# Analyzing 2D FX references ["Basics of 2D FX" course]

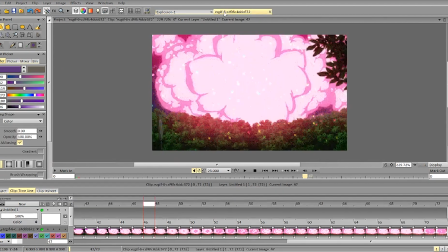[24:52]
So if it's a sphere, again, it should follow the volume. If it's not a sphere, like here, it's more of a flower thing, it still follows some kind of an arc across the surface.
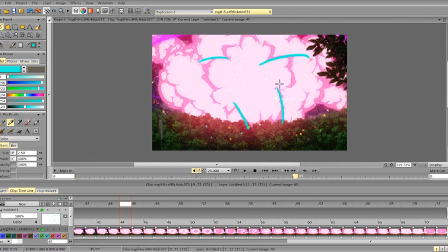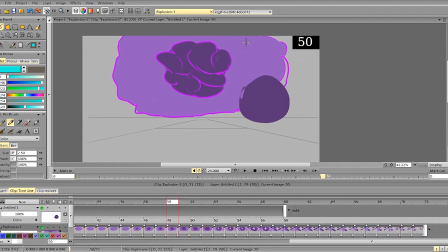So for example, even with this kind of setup, we can do something less symmetrical. For example, something like this.
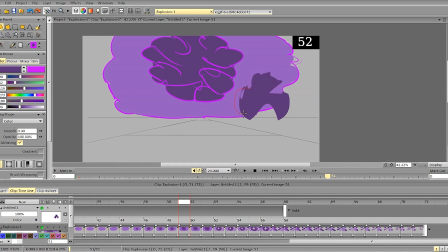Maybe add smaller bits to break it up a bit.
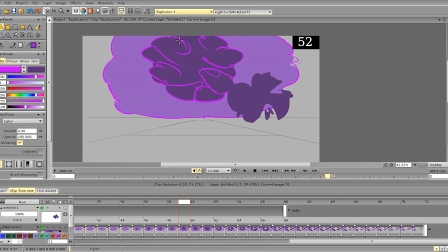[25:51]
And then use this funny, interesting purple layer to add some contrast, some other shapes.
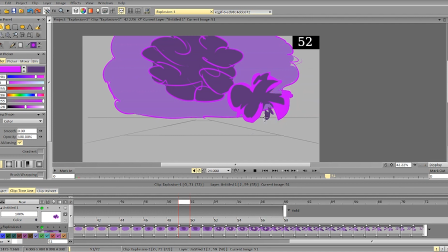Again, trying to keep it interesting, trying to keep it
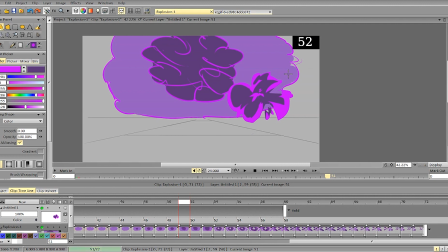[26:26]
less repetitive and less symmetrical, and having a definitive shape language. So everything should have some kind of shape language, and it should be somewhat defined.
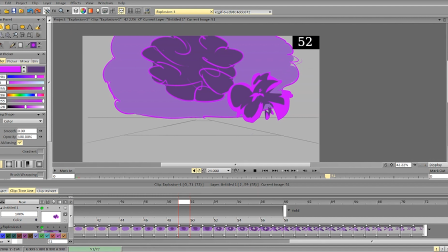[26:42]
So hope that helps. If you have any questions, ask them in the chat. Tag me if you'll have any thumbnails for future animations, and good luck!